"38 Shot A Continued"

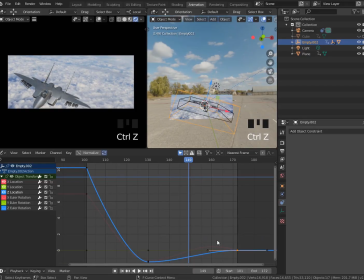249s
So we'll go ahead and grab blue. If you have trouble like selecting these, it's always a good idea to kind of like just isolate what you want to work on and do something like this, where you can just view that.
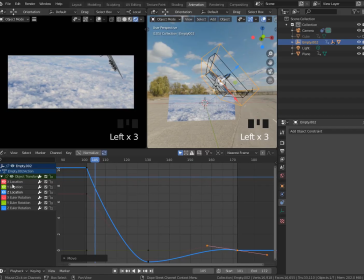264s
This is a little too much right now, so I'll kind of like dial that back a little bit. And again, it's going to be a lot of like little tweaks, but that's okay. It's good to kind of see this tweaking stuff happening.
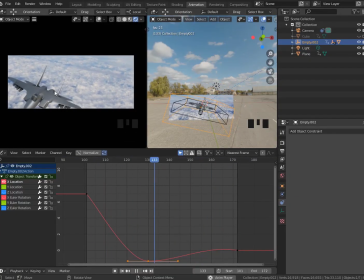280s
Looking good. So I think right now, the animation of it kind of settling in terms of rotation is a little bit too much. So I'll go ahead and kind of tweak this a little bit more. So this part is just a little too exaggerated. It comes to a stop a little bit too much. So we'll just kind of like smoothen that out a little bit.
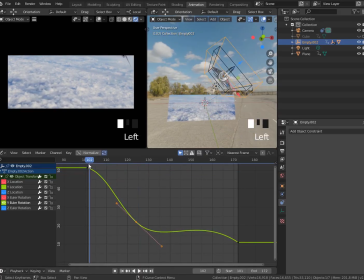300s
So it's not so aggressive. Good. And then I think from here, what we can do is simply the location still is a little bit too much.
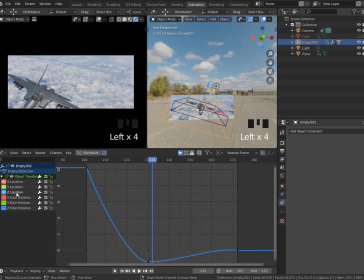316s
So we need to have a little bit of in the Z specifically coming down. We need to have a little bit more of a slow moving up. So I'm going to exaggerate this out a little bit. So it's going to come to a slower stop essentially.
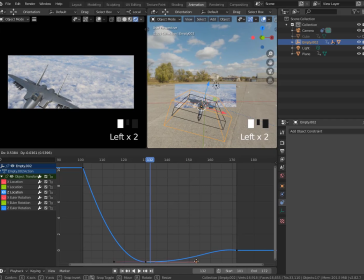331s
So I'm essentially pulling these curves out until they cause it to come in faster, but slow down a little bit slower. And then from here, I think the X location,
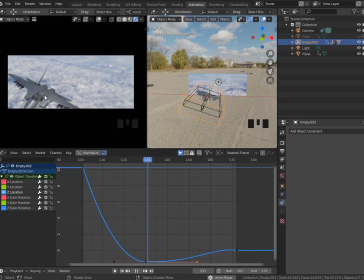346s
it's kind of doing this weird thing where it kind of goes back over horizontally, and it's not very believable. So I'm just going to tweak that a bit. So I'll go ahead and kind of like level this out, maybe not go over so much.
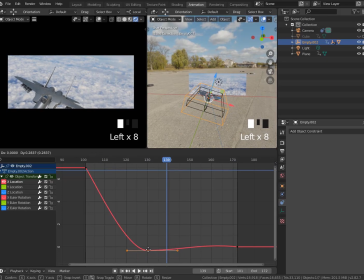362s
So I'll just pull this up a little bit so it doesn't go over so much. That way it doesn't need to actually go back to the center of the frame. And that's looking pretty decent. I think there's a little bit of a weird thing right at the end where it kind of does a little bit of a shift in motion.
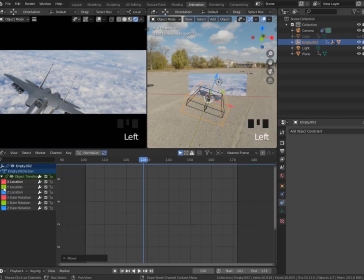379s
So I'll just go ahead and kind of like level that out. And then I think our Y is still flat. So then we'll go to the Z right there. And we'll just kind of like level this out like that. And then from here, we just want to have it come in the frame a little bit faster.
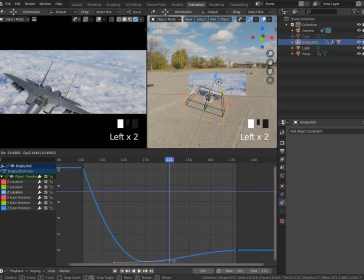395s
And to be able to do that, we'll just kind of do this kind of stuff where we come in with this a little bit, and then what we can do is pull this out. So essentially it's going to be coming in the frame faster because it's going to be reaching this faster.
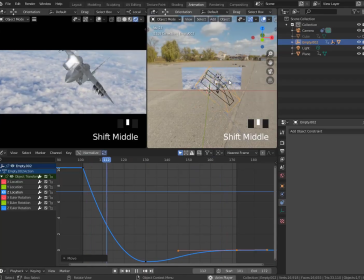409s
Not too bad. And then what I always do is I look at from the camera, and I always look at from the 3D view as well, because if it's looking weird in the 3D view, a lot of errors can kind of show up there. And that's looking pretty good.
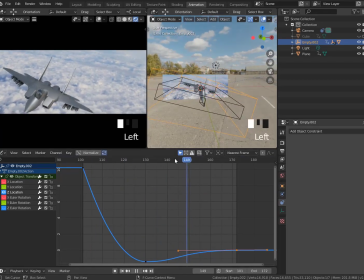425s
I think probably from here, what we can do is it's still, I think it's the rotation is just a little too much. So essentially what I'm looking at here is this position, the location where it's going like this.
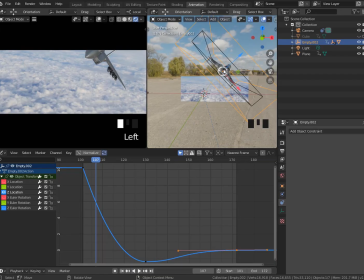441s
We want this jet to be 90 degrees to that because that's essentially its brakes, right? So from here, what we can do is simply just go into our Y rotation and just bring this down a little bit so it's not so exaggerated.
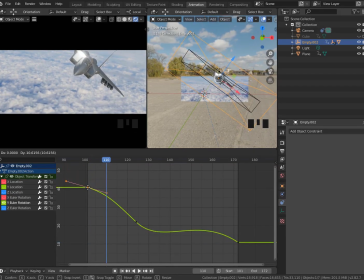458s
Something like this. Cool.
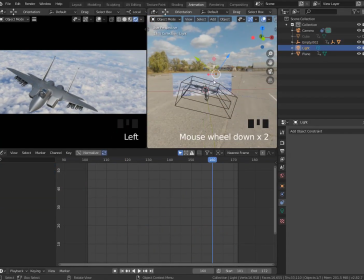462s
And then just one thing really quick, our light is currently in our way. So I'm going to go ahead and move that. I'm going to go into my global settings here and then simply just move this out like here. And we'll just move that up, and I'm just going to turn this into a sunlight,
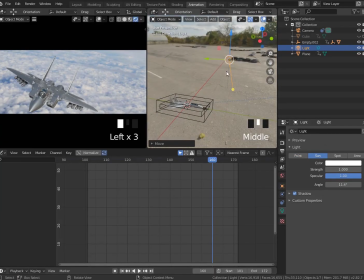475s
and we'll switch this down to a strength of 1, and we'll just kind of rotate this over into the world. Maybe we'll do like a strength of 2 or something like that. Maybe 3.
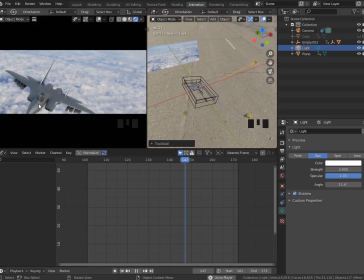489s
Great. And then after playing this back a couple times, what I'm going to do is I think the nose is just kind of getting cut off a little bit too much, a little bit too long.